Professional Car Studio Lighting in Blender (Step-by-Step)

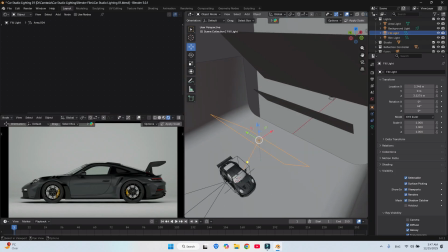(4:09)
Don't play with the intensity of your lights too much. Play with size and placement of your lights.
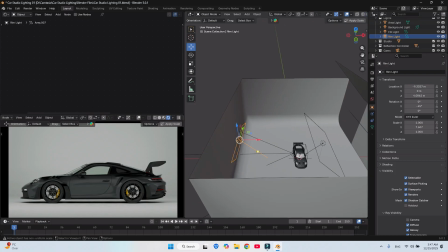(4:19)
This light. This light is for rim light to this area on top and hood of the car.
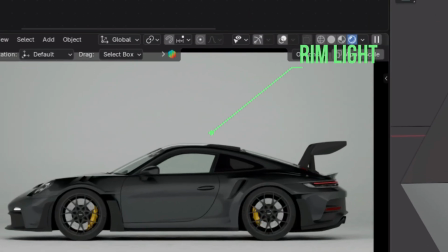(4:27)
Look at here.
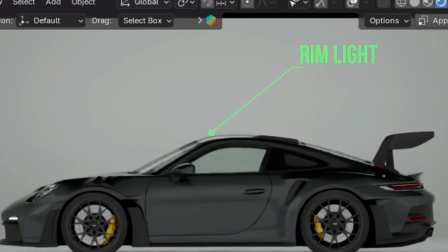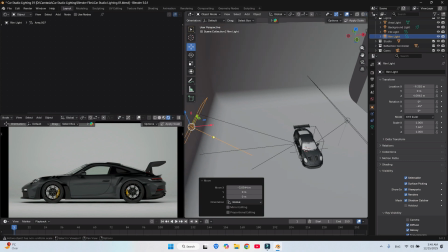(4:44)
These were all the main lights for our scene, but I created another light to control the brightness of the background.
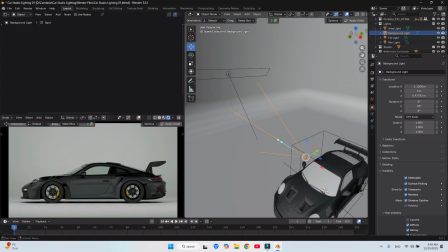If you set to 0, the background get to darker, and put 5000 power,
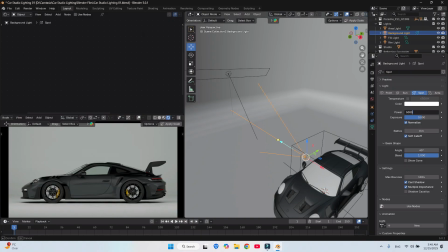(5:07)
the car is separate of the background. This is personally option.
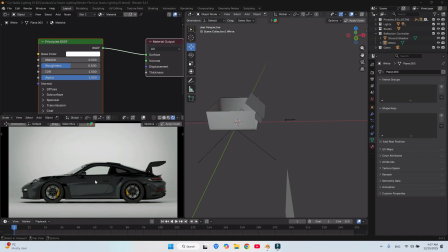(5:15)
For controlling this dark area on the car surface, I use a control reflection plane. Look at here. If you move closer to the car, the highlights get more.
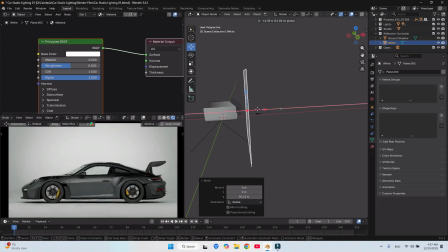This is good result for my render.
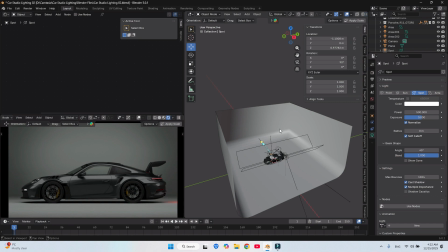(5:49)
For this cinematic shot, I used just two main lights. One this and another this.
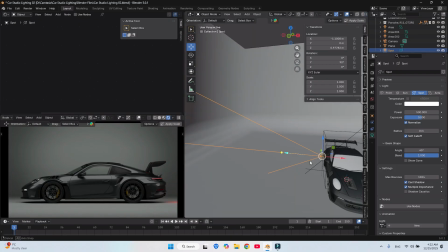(5:55)
This light is for background as personal option. You can use it or don't use it.
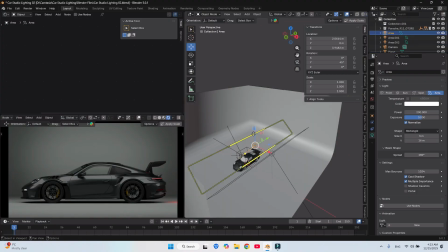(6:02)
One is the main light for the car and other is to illuminate the foreground.
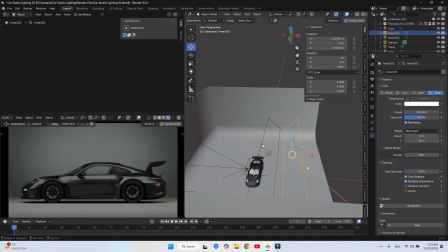(6:09)
This one is foreground and this is for the car. Look at here. This is illuminate the car,
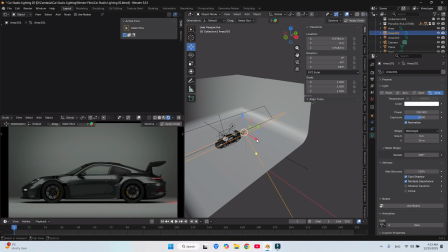(6:21)
but this is very important light because that is illuminate the foreground here area. Look at here. This is too dark. And look at here.
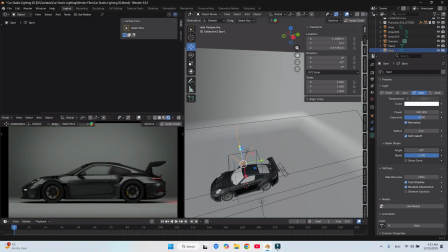(6:38)
For the background, you can use it or not. None power and 1000 power. This is the cinematic shot.
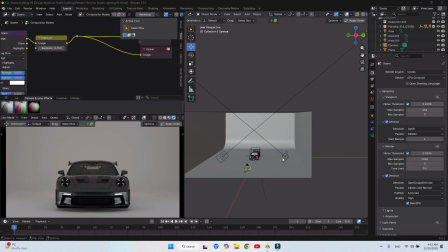(6:56)
For this commercial shot, I used two lights in 45 degrees together and target the lights are at the top. This lighting setup gives you a very fade shadows on the ground.
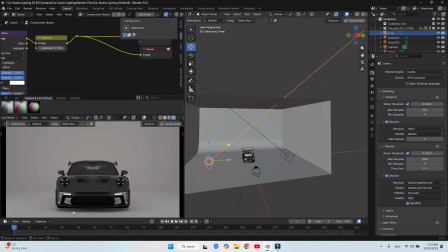(7:13)
Look at here. Very fade shadow on the ground.
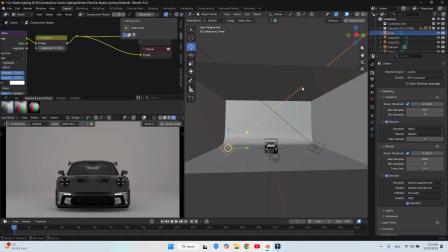(7:18)
These are two lights, target on the top and in 45 degrees together
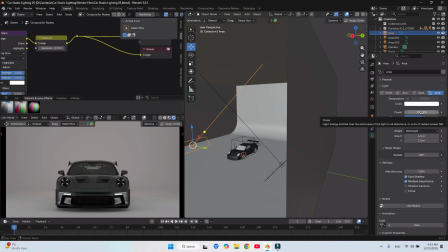(7:29)
with 100 intensity.
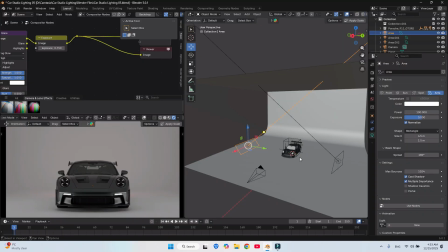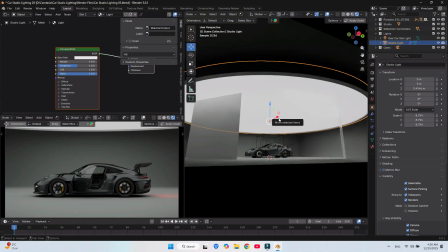(7:37)
Scene number 4. In this method, I used a large main light at the top
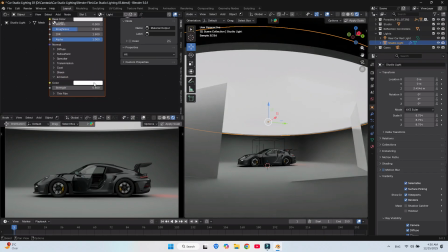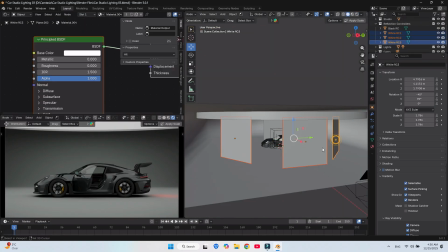(7:50)
and 3 white reflection controls for the highlights in the front
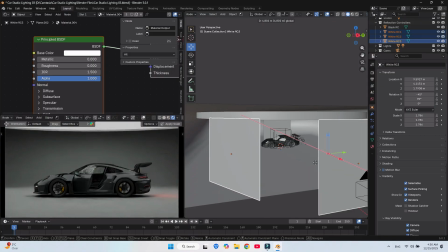(7:55)
and a black reflection control at the back of the car to
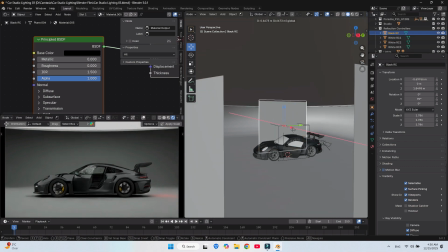(8:00)
have complete control over the dark and highlights area of the car body.
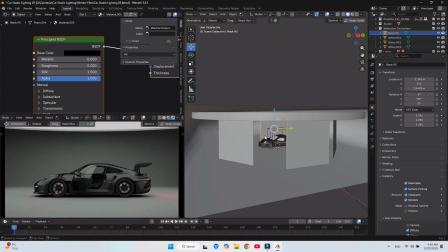(8:05)
Thank you for watching this video until the end.
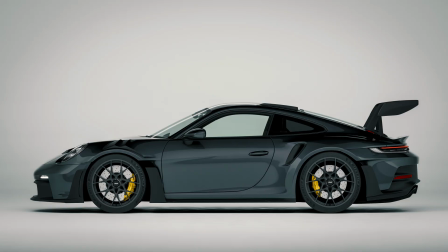(8:08)
In this tutorial, I taught you 4 methods of studio lighting a car for commercial, cinematic and advertising shots.